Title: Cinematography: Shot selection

I just got back from Norfolk. My room is a state because I've just had a load of exciting things to come through. I'm gonna make a vlog about it and you'll love it. But for now, I'm gonna talk about Norfolk video from yesterday and I'm gonna go through the cinematography of it. So today's video is all about shot selection.
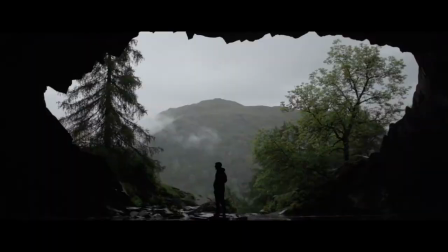So I've been in Norfolk this weekend. It's been lovely. A chance to actually get away, see some of the wildlife over there. Shot selection is one of the most important things you can do, particularly if you're in a tight timeframe. You need to think about what can you get in that one little moment? The main thing I want to get across is I wasn't trying to decide what to shoot I was trying to decide what I don't want to show So thinking about it in the other way made me frame things how I did right first shot The first shot I went with I thought I
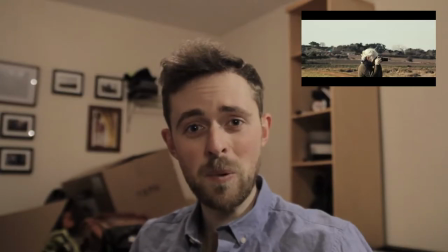0:51 want to have a bit of intrigue So what I did was frame in a way that didn't reveal much of the face didn't reveal much of anything
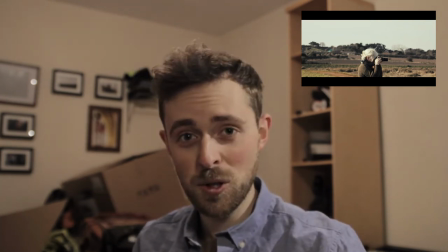0:57 Which is why there's a lot of headroom at the side and it's a side-on shot But also straight away you see that she's there taking
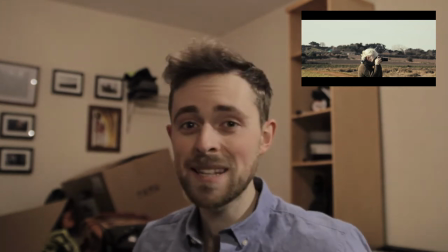1:04 a photograph So you get a sense of where you are of what's about to happen But you don't know anything about the character and that's where the intrigue comes into it Same ago when we shot two,
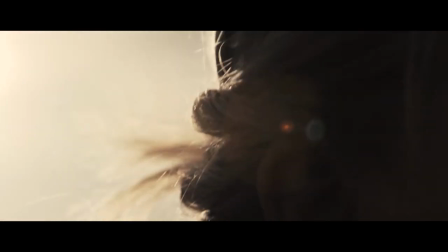1:13 I was trying to just get a sense of the atmosphere of the day So you see the wind blowing the hair,
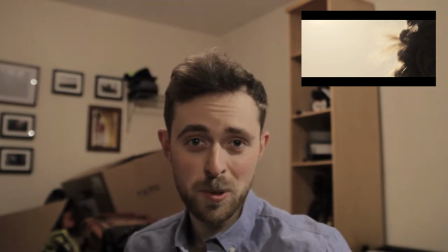1:17 but you don't see anything else We're trying to keep that mystery the whole thing was shot on 24-105 And what I was doing here was punching in for a nice bit
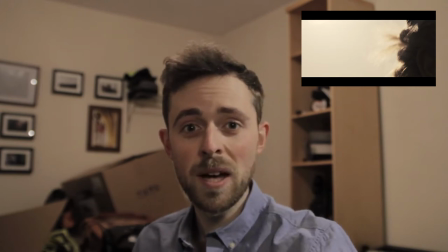1:25 of depth and compression that you get from going to 105 If you take the exact same frame at 24 to 105,
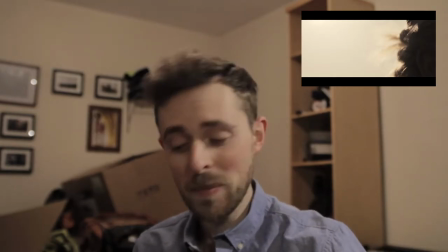1:31 it'll look very different because of the way the lens compresses it depending how far zoomed in you are. So for this shot, I was zoomed quite far in, not revealing too much.
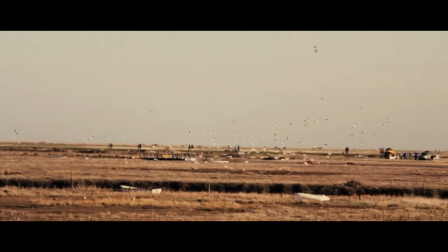1:39 If you're on a corporate job and you know, you've got to make a video, loads of b-roll of someone, get loads of landscape shots or loads of building shots.
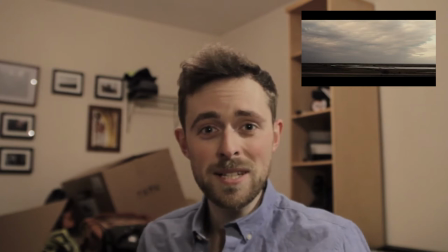1:46 That way you get a little idea of the environment they're in.
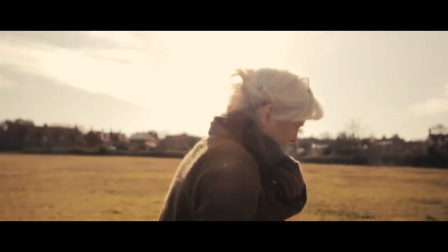1:49 The main purpose behind this shot, I wanted something beautiful and pretty with a bit of movement.
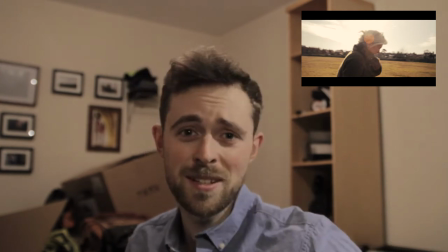1:56 So that's why I'm shooting into the sun to get a nice bit of flair.
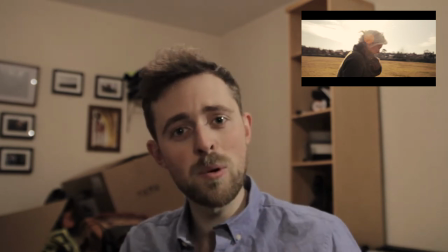2:00 Suddenly it's kind of gone from a slow establishing into a bit more about the character, a little bit more about where she's going.
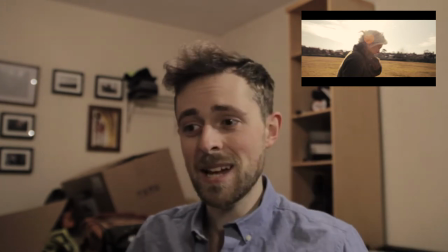2:07 And you know, if you can get a ratio of like shots that you need and shots that look stunning, then that's how you get a great film. All of these shots are based around the idea of I don't want to see too much, I don't want to reveal everything that's going on, I don't want to reveal exactly where we are, but I want to capture that environment as much as I can in the field You can think that way then then you're going to reverse engineer it And before you know it you've got shots that you would have never thought of because you're not trying to think How can I show that you're thinking how can I not show that and still make this interesting? I hope you're learning something this one part of a sequence so the next couple of shots are based in a new environment and I want to
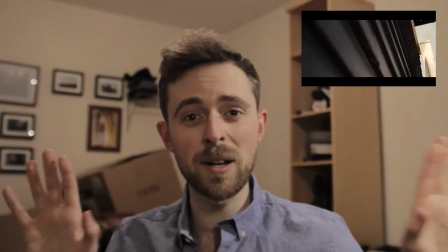2:44 Demonstrate how she got there without just having a massive wide shot of the building This shot,
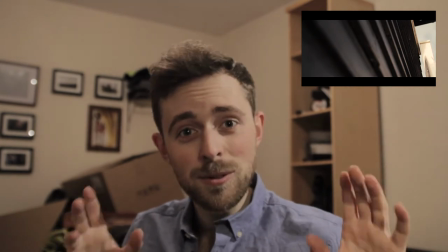2:50 where I'm just kind of going near the stairs, you know that it's a building. You know that she's going to be going up the stairs because in the previous shot I looked from down there.
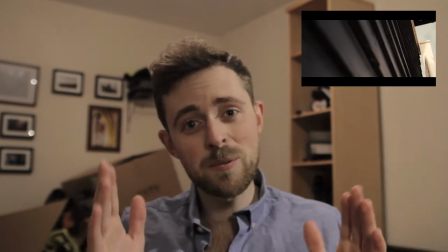3:00 So that's the other one. You need to think in terms of a sequence, which is why if you can think about the edit, you're going to do yourself a favor.
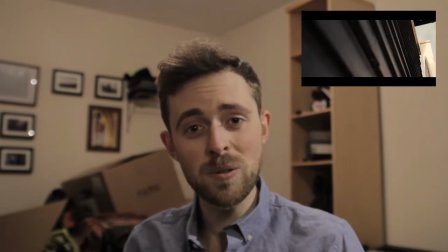3:06 Think in terms of sequences of what you need and you're getting there.
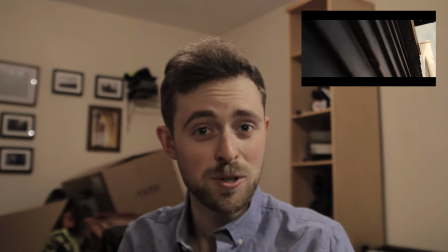3:10 If I was on a fiction film, I would always make sure I got a wide as an establishing shot and then I got my mids and my close-ups. but having that wide,
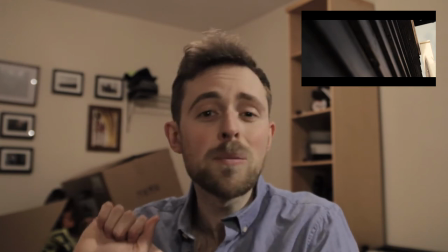3:19 if you don't have that suddenly you won't know where you are and you might,
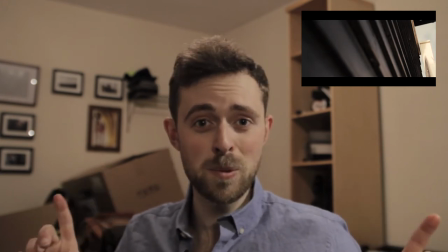3:23 you know You might have two different scenes, but if you can't establish the difference between them the audience can be very confused So we've been walking around in a field.
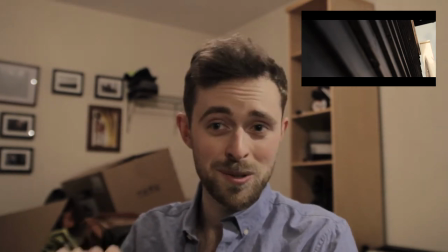3:30 I'm gonna be cutting to my mum indoors I need something to demonstrate.
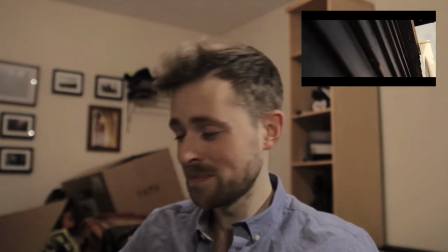3:35 She's gone there, which is why I have this shot here You get a lot of depth in the shot.
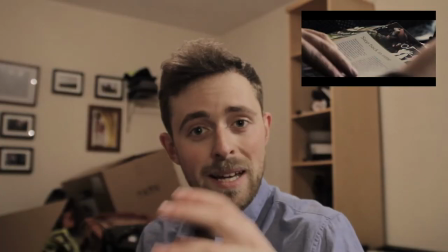3:40 You've got a foreground of the arm. You've got the main section of the um, leaflet?
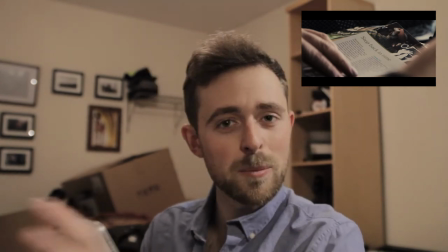3:45 Let's go with leaflet. And then you've got a little bit of blurred background by the window.
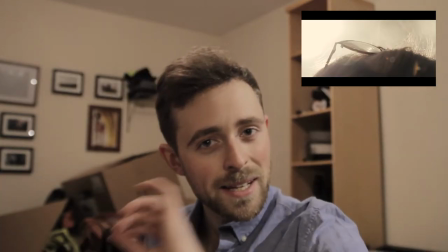3:49 I think the glasses are a really nice thing to focus on because they're narrow and they're very precise and elegant,
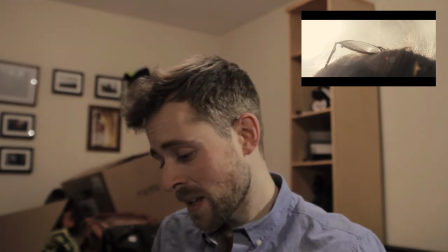3:55 but with that bit of glass, light can pass through and you get new shades of light. So in terms of a shot selection, thinking about not necessarily just the person,
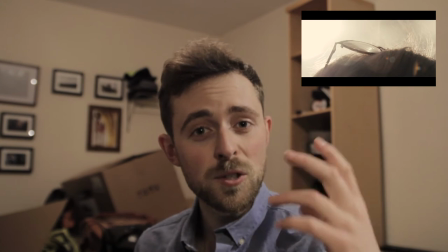4:02 but the things that define them or the things that you can shoot that are a bit different, glasses are a good one.
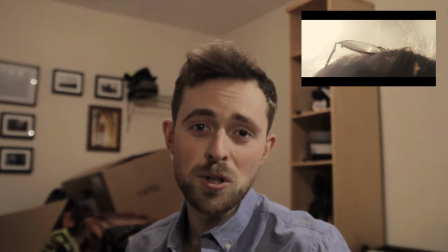4:09 You know, a watch could be another one.
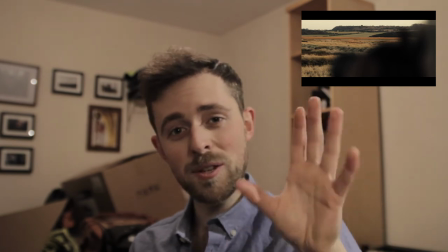4:12 And This one is something to think about, that you can throw the focus to the background and still have your foreground relevant.
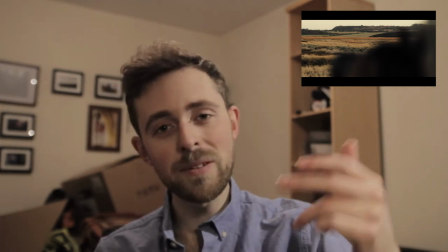4:20 You know, I've already established in the previous shot, you know she's looking through binoculars. But by having the focus on the background, you're beginning to capture that sense and think outside the box.
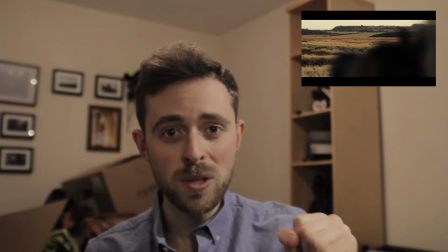4:29 You don't just want to be shooting your subject the whole time. If you're filming someone in a location, is the focus them?
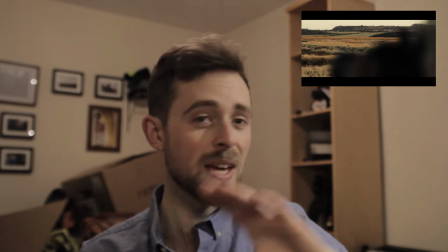4:36 Is it the location? Is it a mixture of both?
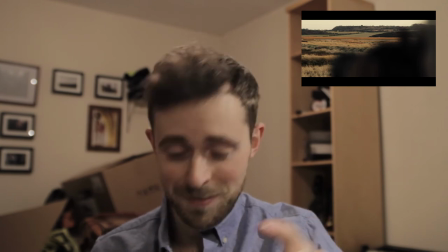4:38 And do you need to try and capture both? that's the answer in case you weren't sure and last but by no means least we have the final
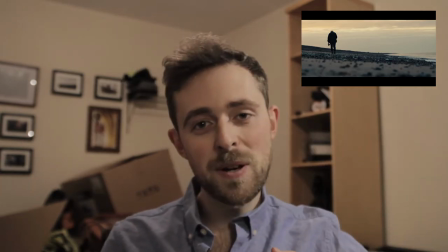4:46 shot where walking off into the distance sun on the right a nice bit of foreground in the front and leaving enough room for text if I
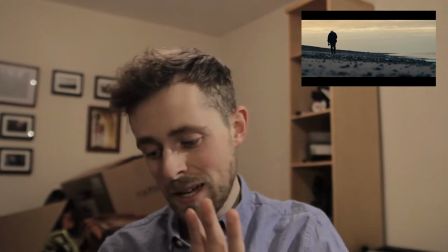4:55 wanted to put it up I've chosen to frame it this way so I have that option that is drawn to me from like countless corporate
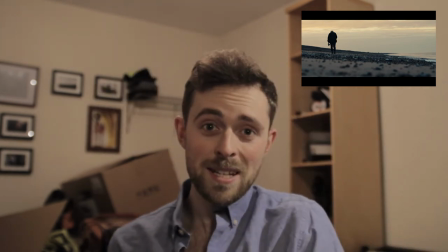5:02 videos having that thought in your head but again for the edit every shot I choose is for the edit how is it to work in the edit. That's how you choose your shots. You think about what you're trying to show but then you think about what you're trying not to show and you think about in terms of the edit. So what I want the start of the film to be, I don't want to reveal too much but I want to get a sense of the place. Let's get some nice shots where you don't actually reveal anything you just get oh what's this what's that. Moving to the middle let's get a little bit more of the pacing, a little bit more of the journey. Okay where actually are we and then at the end let's get and who is this person in this place. Some shots you do want to pick just because they look nice. There's no harm in having a beauty shot. So I'm going to do a part two of this which covers movement and composition. So yeah, movement and composition. That'll be maybe tomorrow, maybe later in the week. You'll have to watch and find out. All right guys, see you tomorrow.